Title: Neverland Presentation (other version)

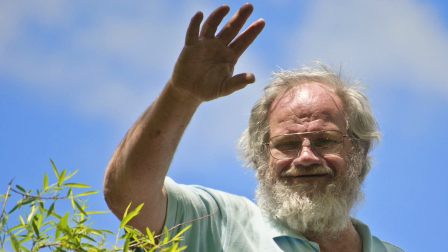Hi, so my name is Noah, and today I'm going to be telling you all about the music video I made for Holland's, Neverland.
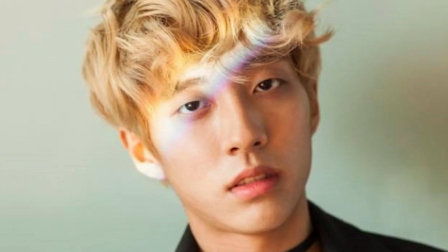Don't worry if you can't understand the lyrics, neither can I, I don't speak Korean.
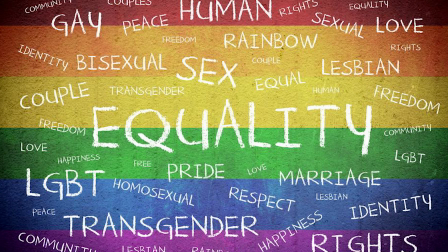The music video was aimed at the LGBTQ plus community as the song was written and sang by a gay idol, and the music video features two people from within the community.
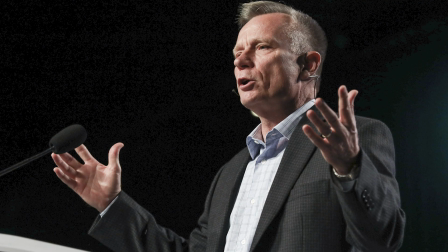I strongly believe that there needs to be more representation in the media, especially in the K-pop industry.
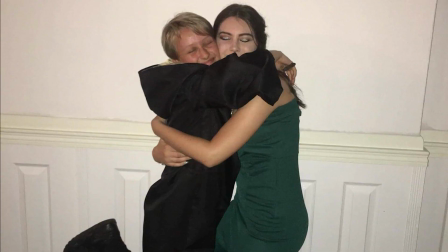so in the video you can see myself and my best friend ellie we helped each other a lot for our final major projects another good
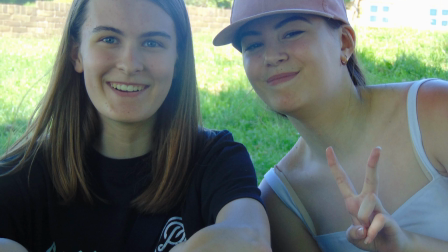friend of mine holly also helped with some of the camera work so thanks guys at the start of the music video you can see us all alone but
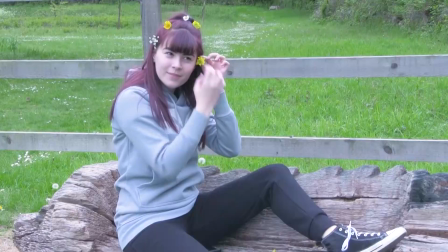we are still positioned in a way that it kind of looks like we're looking at each other this is supposed to show that even though we're apart we're still connected
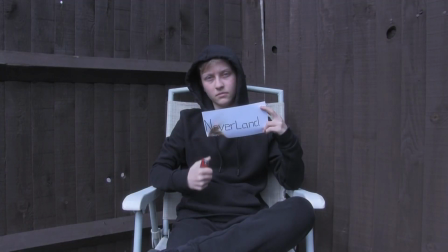the next shot juxtaposes the previous ones as it's darker and gives the complete opposite vibes as I am now dressed as the dark
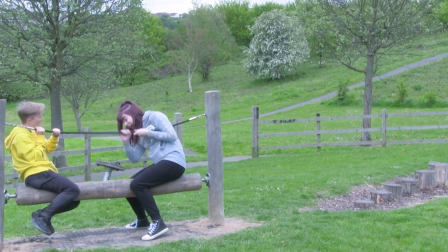void where all my happiness disappeared to and looking a little angry. While editing I did try to show a larger contrast in the color grading but I was too scared to overdo it and kept it safe.
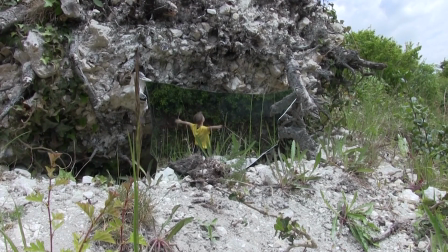This mirror shot was bloody hard and took a while. The mirror was up on what was essentially a mini chalk clip and Ellie had to struggle to film the mirror and not slip and break her neck.
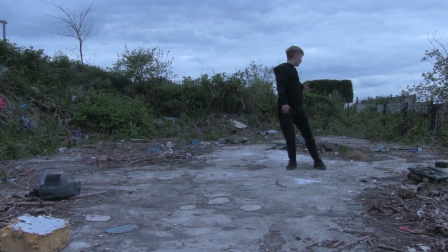The second problem we faced was trying to get me in shot eventually we put our five collective brain cells together and realized that if i can see ellie in the mirror she can see me the
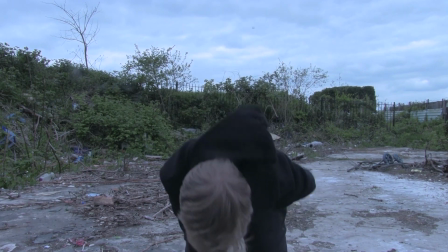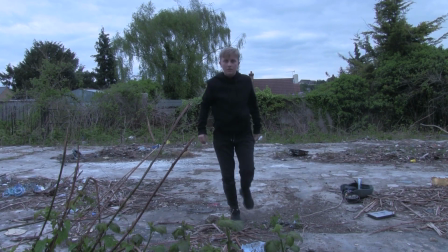title of this project was sense of belonging which i interpreted as how some people just make me feel like i belong and
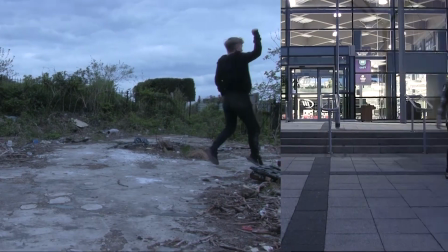that's what i wanted to convey in my music video but also how society puts up these barriers between certain people
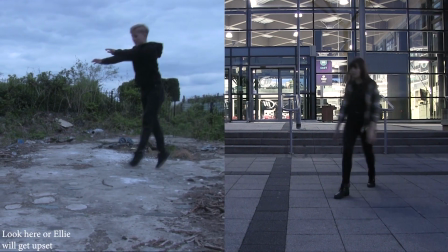i chose the song neverland because the song is about how someone wants to avoid discrimination and escape to a place where they can love freely and
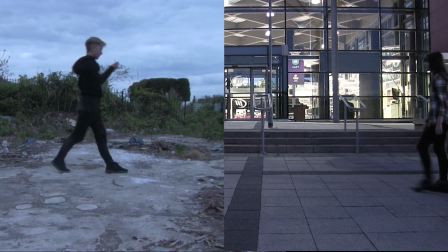feel accepted for them neverland is the place where they belong and not this judgmental society that we were so unfortunate to be forced into
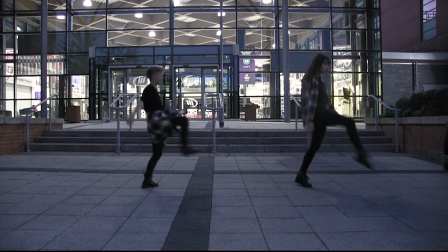the whole story is that i wish to be with ellie but there was something in the way in preventing that from happening for example the fact that we're both
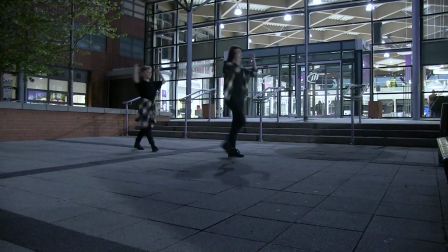actually gay like really gay and the only place where we could be together was in neverland only problem is it's a fictional place and
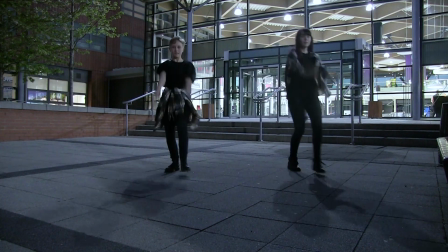so this is all essentially my dream the
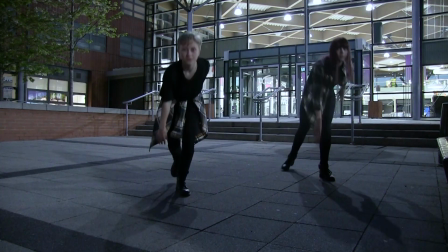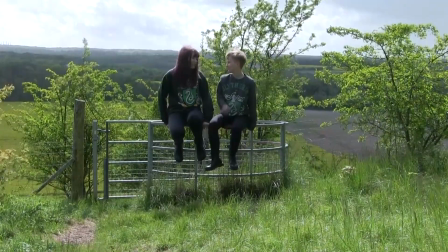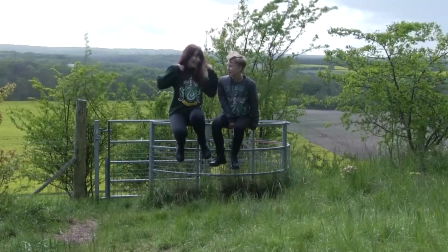juxtaposing locations was supposed to highlight how much nicer it is there even though the more rundown and darker places are the reality
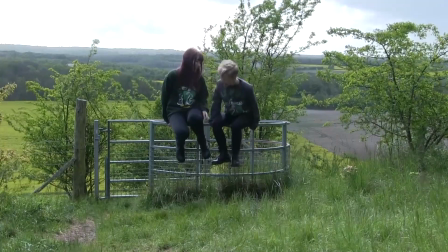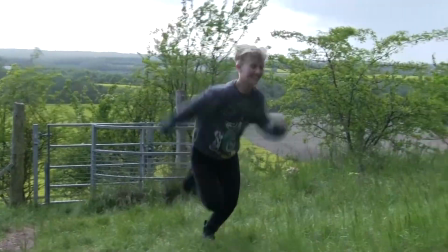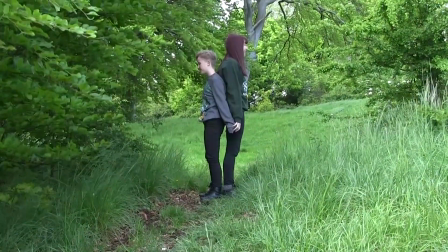my target audience was the lgbtq plus community and obviously kpop fans cough koruboos cough because it's a kpop song but i
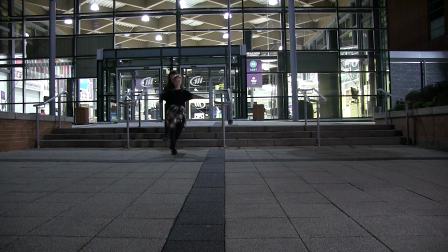really believe that there needs to be more representation in the media seeing just one person that you relate to in the media growing up could make all the difference and it just
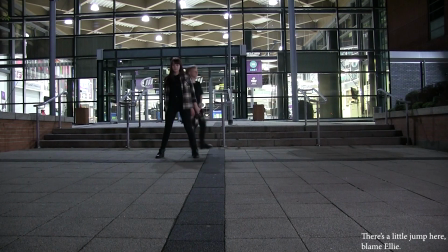spreads awareness and normalizes it i'm
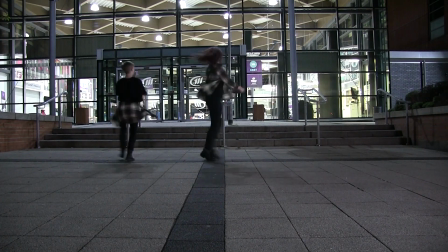quite proud of what i produced although some of the transitions could have been better and at some points the quality isn't the best but i really like the narrative and how i used costumes
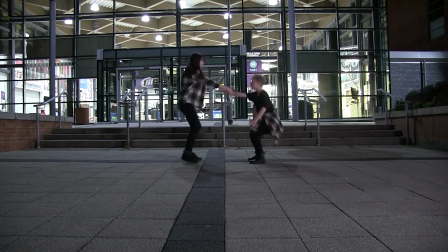and locations to create what is essentially their neverland also with the costumes I got the ideas from other Korean
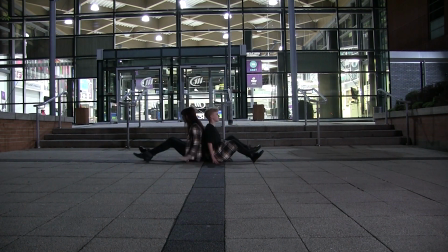idols who wear similar but not the same outfits so they all complement each other but don't clash I
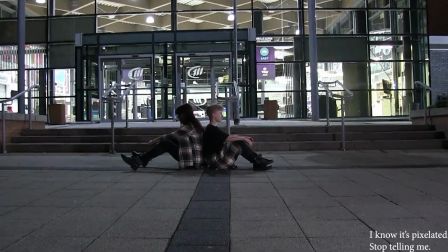even sneaked in a small reference to the original music video with the use of plaid a